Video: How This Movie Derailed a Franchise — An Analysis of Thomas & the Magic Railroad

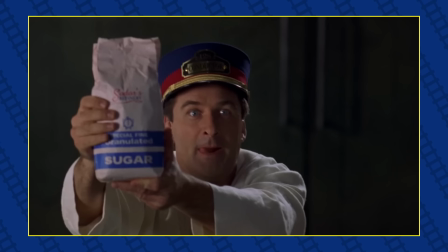[20:40] Oh, I see you forgot to bring the sugar. How careless. Say hello to Pinchy!
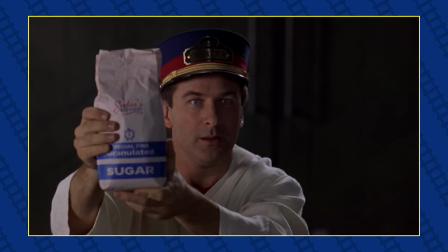[20:48]
Most of Diesel 10's dialogue was improvised by Crone if I understand correctly. He wasn't meant to be so comical originally.
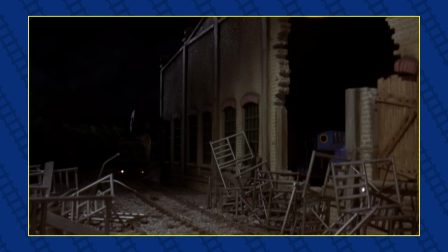[20:55]
But I do think playing such a silly character as Comedic was the best way to take him, and the improvised lines are just so funny.
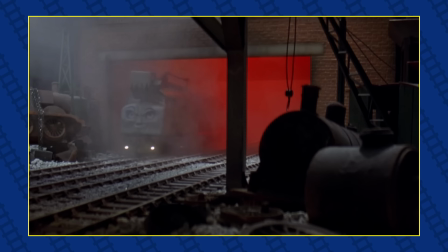[21:04]
It's so easy to see why Diesel 10 was the only long-lasting legacy this movie has.
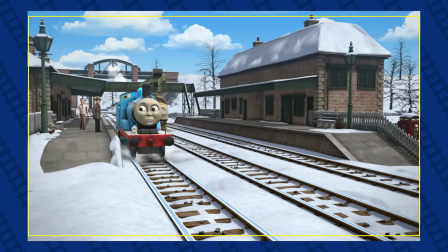[21:11]
While nothing in the movie is ever mentioned again in the show, Diesel Tang continued to make his occasional appearances.
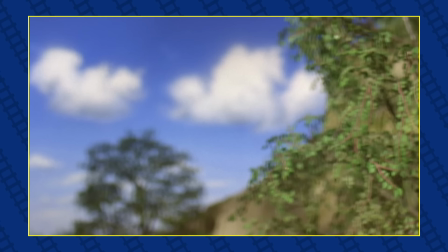[21:19]
Joe Schmoe off the street couldn't tell you who Mr. Conductor or Burnett Stone are, but everyone remembers the evil Diesel with the claw.
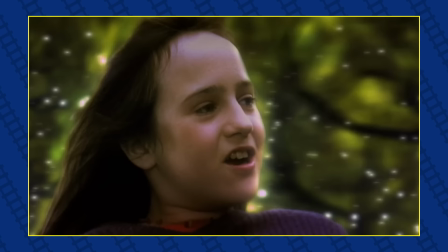[21:30]
Number 3 The Score Slaps I feel like a broken record saying the score is a redeeming feature in a bad production.
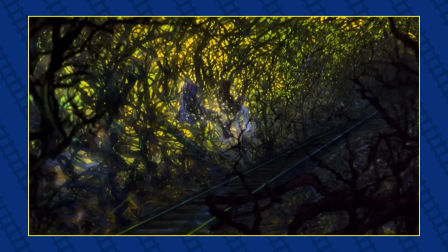[21:38]
I must have said this in like four videos at this point, but it undeniably is here.
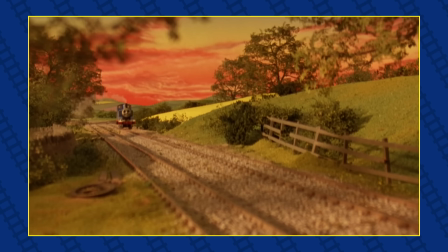[21:44]
Hummyman's score for the film is fantastic, and it totally elevates what is a rather confusing muddled movie.
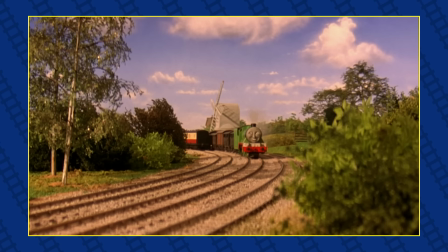[21:50]
I love that the score is totally original and has its own feel separate from the one we know and love from the show,
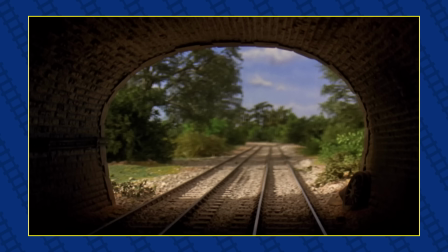[21:57]
but there are notes and melodies from the original that are incorporated into it.
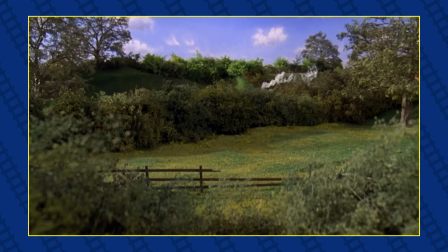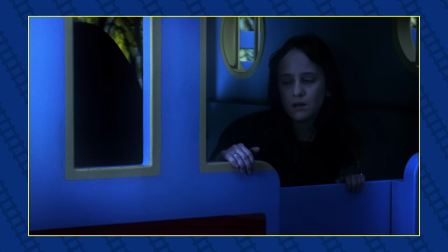[22:09]
I remember getting all giddy in the theater as a kid when the Thomas theme would pop up.
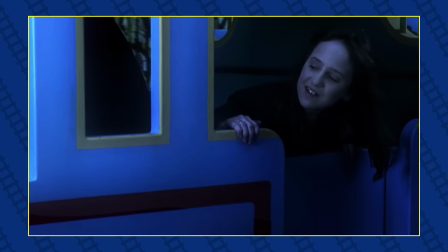[22:14] You're a really useful engine, Thomas.
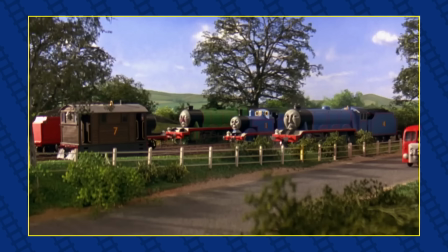[22:19]
I still get chills. Hummyman spoke very fondly about his work on Thomas, and he has a deep respect for the vision that Brit had.
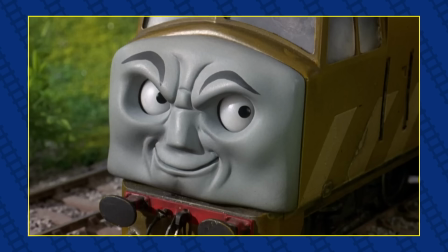[22:28]
He talks about, in his 2020 interview, about how the show never played down to kids.
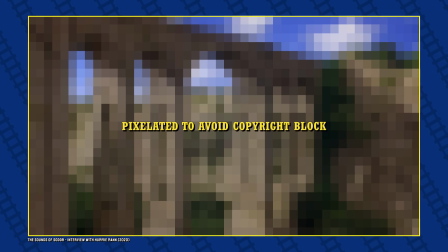[22:32]
The thing that I knew about Thomas and that I would say that whether Britt
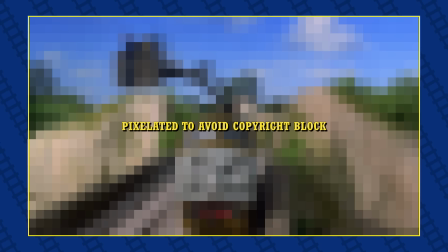[22:37]
actually told me this or it was just came out through conversation was not to play down to the kids.
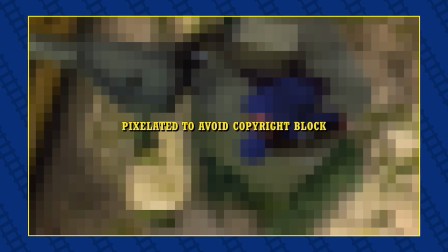[22:43]
She didn't want anybody feeling like they were played down to it. And that the score should reflect that.
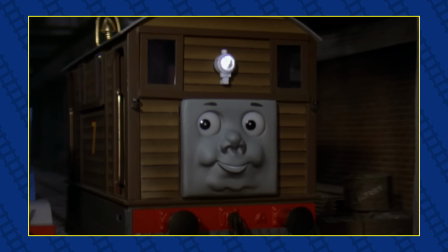[22:49]
Number 4, Setup and Payoffs. There's a few little discrete setup and payoffs in the script that I never really noticed until this latest watch.
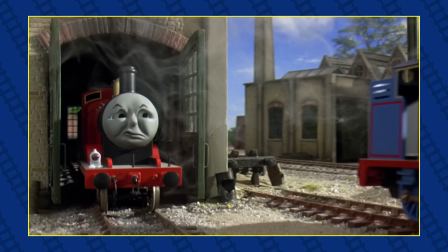[22:57]
And boy oh boy was I delighted to discover some of these. The first setup I caught was Thomas explaining buffers to James You
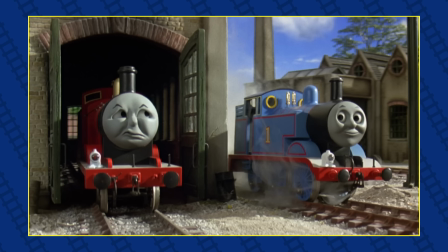[23:06]
weren't concentrating Thomas Lucky for you that the buffers were there Now see,
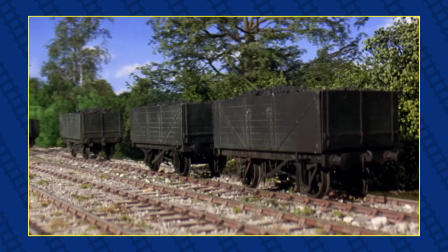[23:11]
I always thought this was just a cute little banter scene Only now do I realize
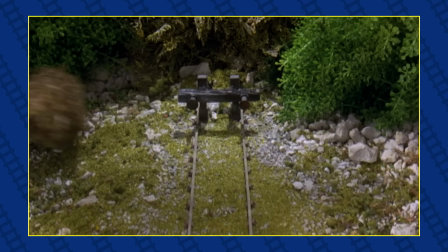[23:16]
it's explaining what buffers are to the audience Before the magic buffers come into
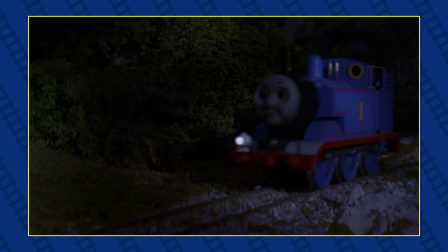[23:20]
play later Thomas says That's what buffers are for,
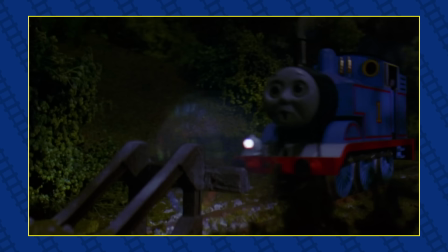[23:24]
to stop engines from crashing Only for them not to stop him later on when he goes through them into the portal and his whole worldview is shattered.
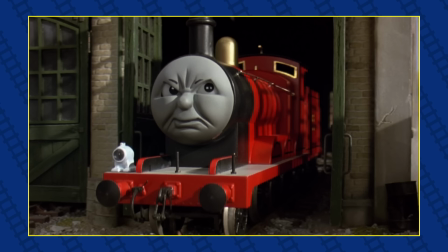[23:32]
I like how they set up James's sole hang-up throughout the whole movie is his paintwork.
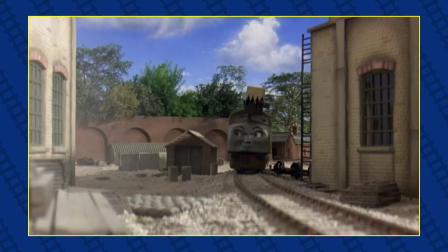[23:38]
Pretty typical for James.
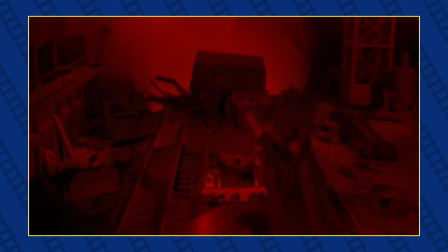[23:43]
He's also shown to be rather afraid of Diesel 10. And in his last scene,
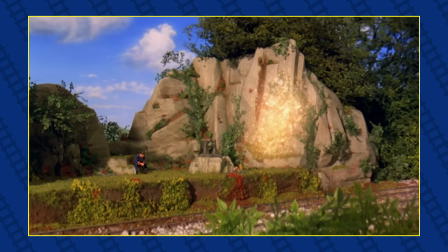[23:48]
he stands up to Diesel 10 and dirties
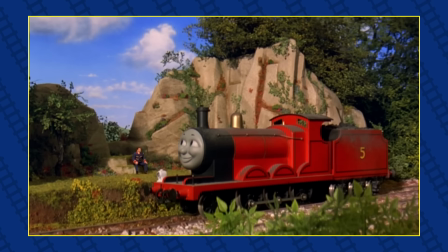[23:56]
his paint and he isn't hung up on it. that's a nice little arc for him. i do wonder if it was even intentional,
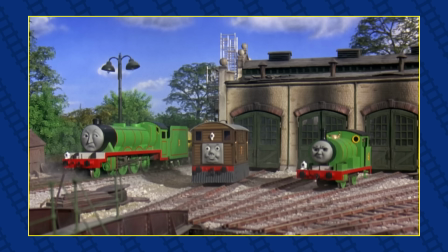[24:02]
but it had to have been, because they purposely made him dirty for this shot, right? i like how toby's first line in the movie is,
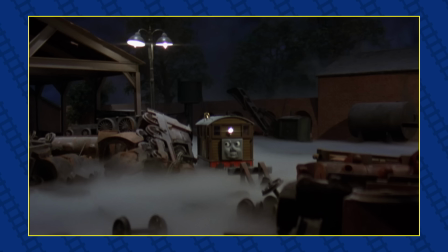[24:09]
what's important is to stand up on our own wheels to diesel. and then he does just that later on in his big scene.
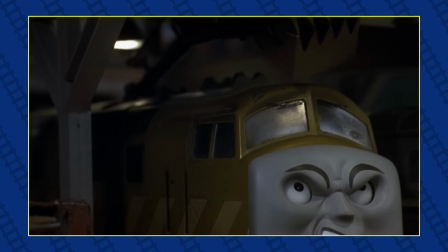[24:17] it's the old teapot! smash it!
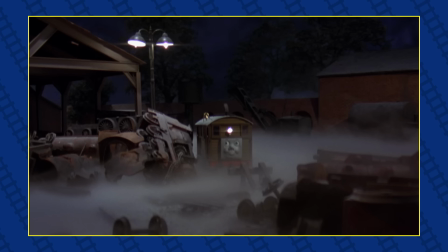[24:23]
this is probably my favorite scene in the movie if I'm perfectly honest.